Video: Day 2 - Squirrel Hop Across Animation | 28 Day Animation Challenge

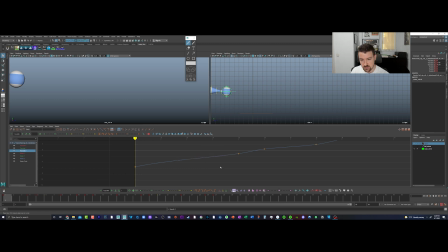2232s
And here we can get rid of that contact keyframe for the speed left and right, because we want the squirrel to stay kind of moving right along, right?
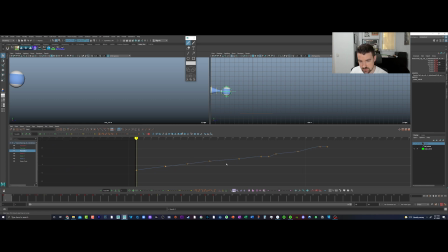2246s
Now, one of the ways that you can go and speed this up, if you're going to go and repeat this and kind of delete these to kind of maintain that speed, and then at the end as well, is to just come in here and make this linear. Okay, so that gives us more of a straight line.
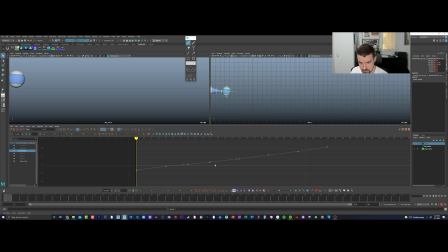2266s
This is a bit there's some of these where he's a little faster and slower, and you can keep that if you want. We're just trying to keep it simple, right? With this part of the challenge.
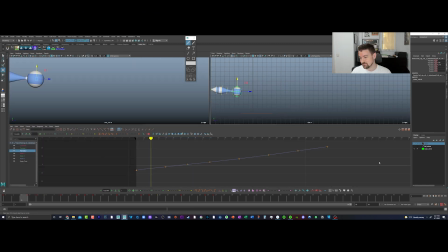2282s
And now we've got the translate Z that's in auto tangent, but nothing else is. So I'm gonna go ahead at this point and swap everything over to auto. So we've kind of put in the essentials that we need.
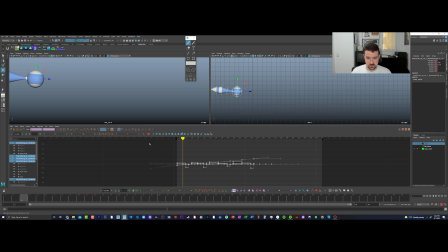2298s
Let me go ahead and grab everything and then just hit auto tangent. And that's, again, move this a bit.
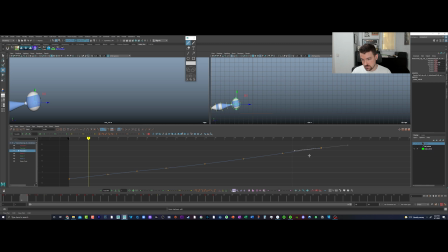2313s
We can put it back in linear. You can leave it in auto tangent. It's going to be minor differences in terms of the speed through here.
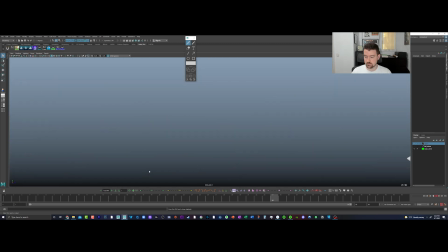2322s
And now we can see how it looks. Boing, boing, boing, boing, boing. So now he feels a lot more consistent going ahead, because he's actually like sliding through, like he's going forward through here rather than just staying stuck in place.
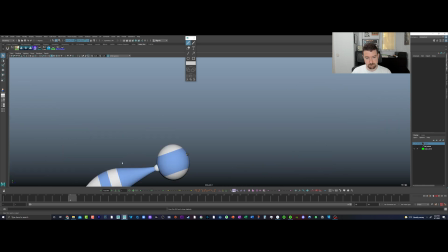2339s
Right, so it feels a lot more progressive, a lot more energetic. Now we do see that the bounces themselves are pretty floaty
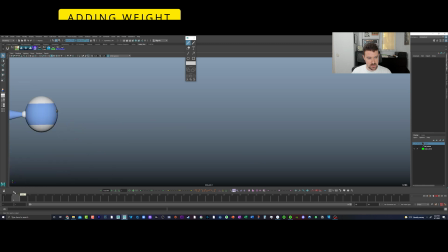2351s
on like coming into this landing, right? That spacing is very even.
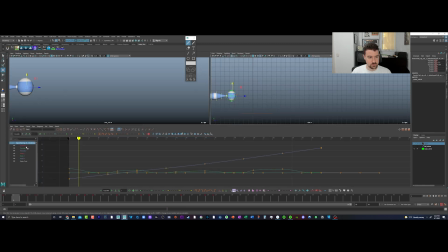2356s
So what we'll do now that we got the auto tangent is we're gonna come in here and get rid of these curves that really ease in and ease out very floatily with a lot of time in the middle.
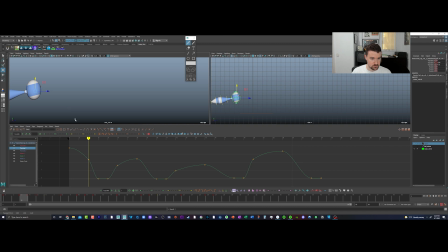2371s
And we're gonna favor the high point a lot so that the ball has some weight. The squirrel has some weight as he comes in and lands, okay? So you can see how he hangs up towards the top a lot now and then drops quickly.
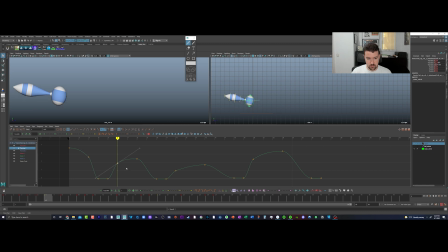2387s
That should be one of the things you picked up from our day one challenge with the vertical ball. And then Similarly here, we've got the takeoff stretch frame. We do want it to come up quick. I don't know if we're gonna have it go that high.
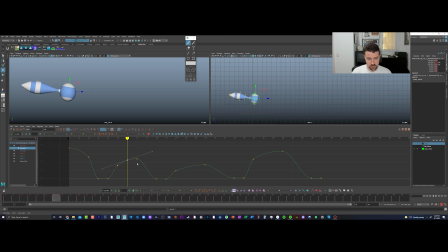2409s
It's one of the things we can play around with, but I will add that extra frame in there to really control it. Same deal over here. And then we probably, let me back up actually.
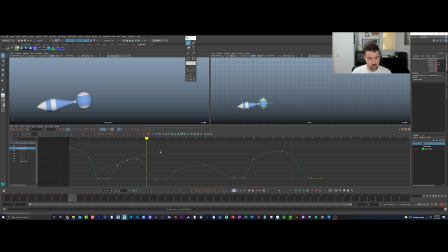2424s
We probably want to add another frame in there because we got some extra time over here. Okay, so I just kind of slid everything with a hotkey on the timeline over 1.
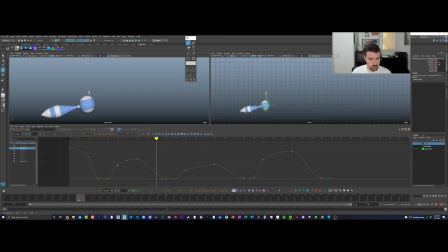2446s
Get the right thing here. Okay. Boom. Bring this up. And now we've got pretty nice parabolas in the graph editor, which is going to translate to weight here.
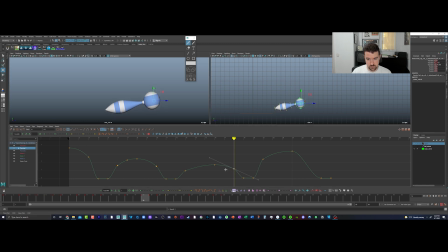2464s
Same deal for these other small bounces. All the other bounces, really. Boing, boing, boing. Boing, boing.